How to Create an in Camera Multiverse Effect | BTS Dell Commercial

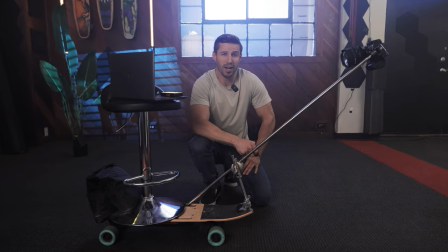I was hired by Dell to create a commercial that looks like this.
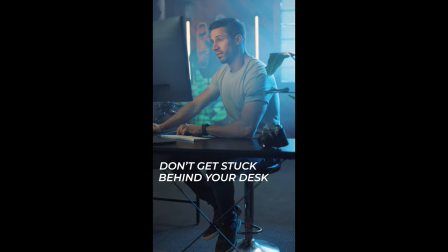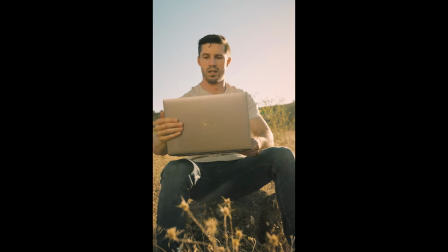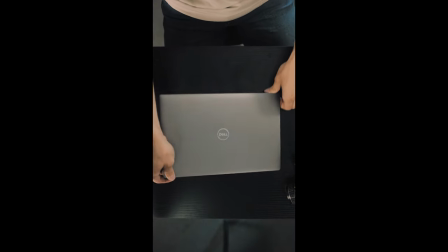Alright guys, I am back. And I know I say that a lot because I disappear a lot. But nevertheless, I was hired by Dell to create this commercial that you just saw. And they wanted me to feature their Dell Precision 5470 workstation laptop. So when they gave me their brief packet, the whole slogan and tagline was getting more done from anywhere. and with that that sparked an idea because I just watched everything everywhere all at once which is such an amazing movie I recommend going to check it out and that gave me the idea of
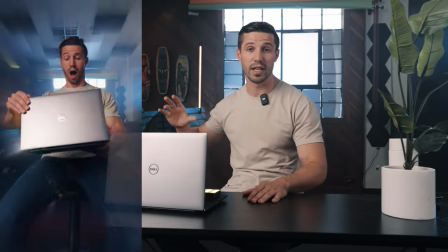having me have that same effect of flying through a bunch of different areas and then being transported outside from inside my office. So I'm going to break down in this tutorial how I created this commercial just for you guys so let's get into it.
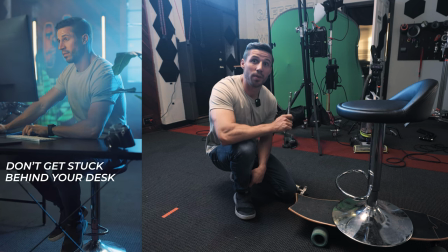So we just got our shots that are going to set up the whole scene for what we're
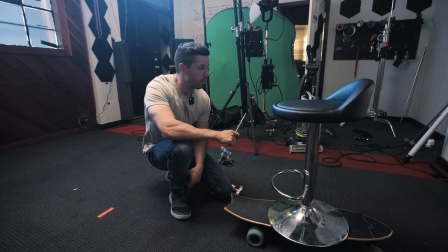doing this tutorial for which is the everything everywhere all at once pull back for this Dell commercial. What we've come up with and this is actually Alex's genius idea to take this to mount the camera because I was trying to figure out how to mount the camera but I have an electric skateboard and here's my chair.
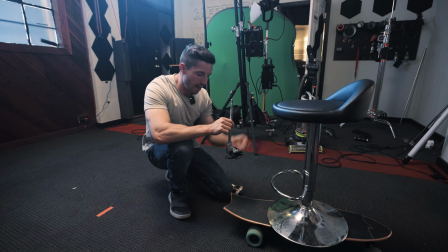I wouldn't recommend doing this at home unless you're a stunt man just like me and we're going to take this with a knuckle and we're going to attach the camera here.
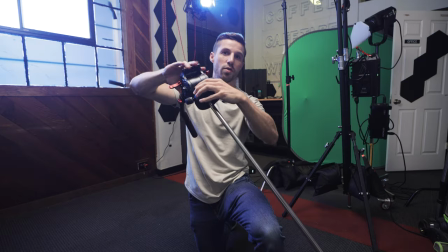The chair is going to be here. I'm going to open up and we're going to zoom backwards into that wall.
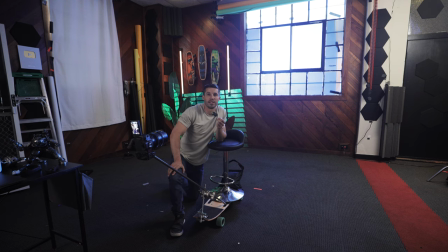We have now built our moving camera setup for me to fly back around.
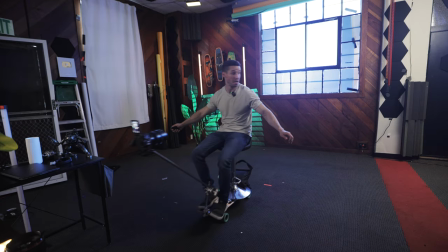should be interesting should be a lot of fun should not be attempted at home
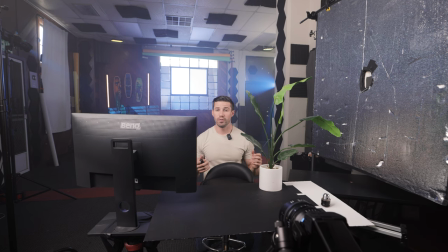all right so we're back in the studio for day two i went through the footage which is very important because when you're trying new things you really have to experiment and see what works take from that learn from that and then develop especially when you have enough days always reshoot if you want
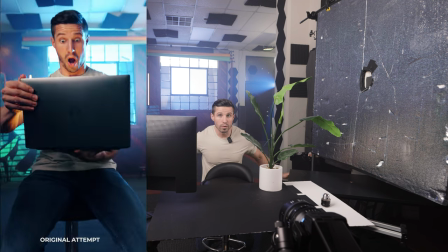to make it great and what i learned is we needed to move our whole set farther this way away from the wall because i need more travel time
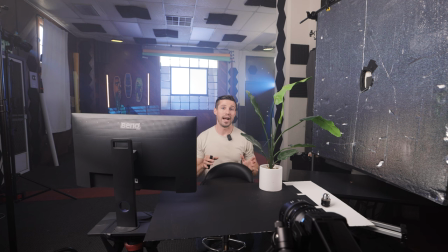from this action to when i go against the wall because it happens so fast we really need to see that movement the next thing is we didn't have the desk in the shot and obviously because we can't just go through the desk with our rig the way we have it set up so
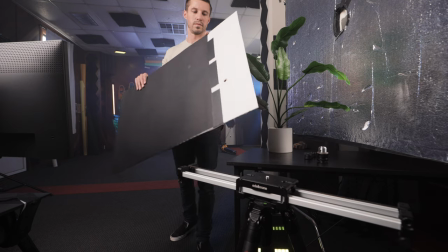what we came up with is that we're using a piece of cardboard and we just have it hinged onto my tripod right there so once
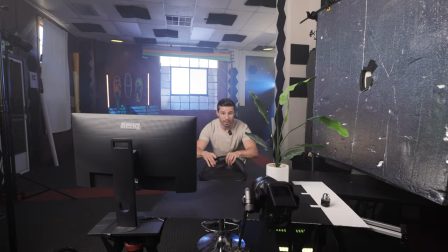the skateboard starts to roll this way and the camera starts to move then the plant and the piece of cardboard slide out like that which
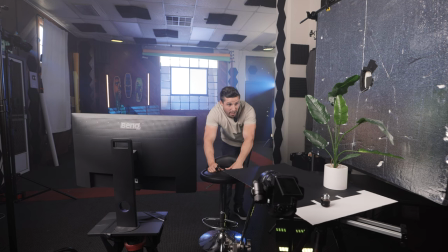gives the illusion that the desk is there that the monitor is there and that the plant is there and it just sells the effect a little bit more. The last thing that I wanted to make sure is that because of the original shot you couldn't really see the logo on the Dell laptop which is
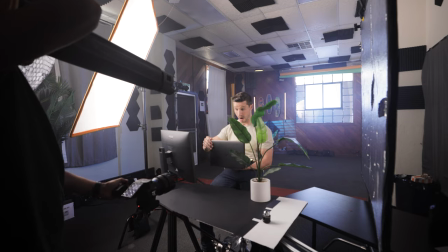very important so we made sure that we're angling it just right so when the light hits it that it really reflects on the logo itself and
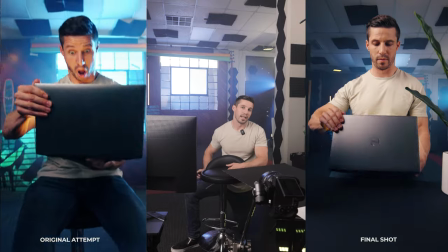we figured by not opening all the way you just open slightly still gives that same effect but really
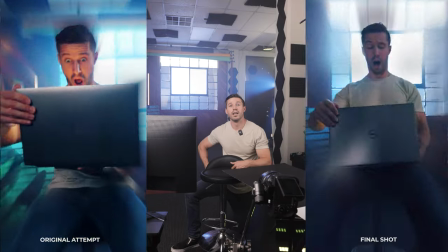again trial and error is the most important thing and yeah keep on keeping
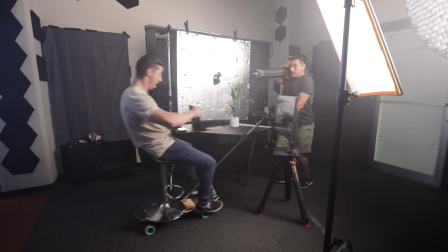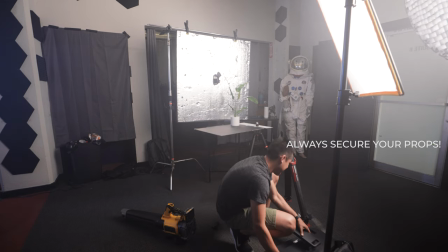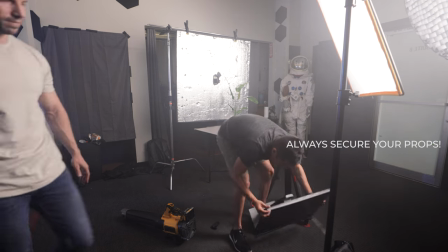since this video is sponsored by dell i'm going to take a second to talk about the specs of the 5470 precision workstation this laptop is only 3.26 pounds so it's extremely lightweight it's their lightest laptop yet for the workstation line. This thing is a powerhouse. You can configure this laptop with up to 64 gigabytes of DDR5 memory and up to four terabytes of storage. And with the Navita RTX A1000 graphics card. This laptop is a workhorse and will help you get your creative content done from anywhere.
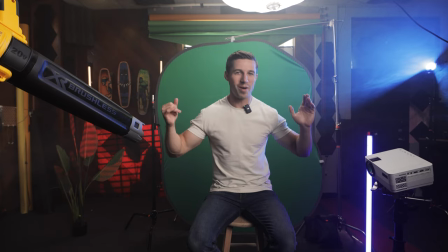We are back.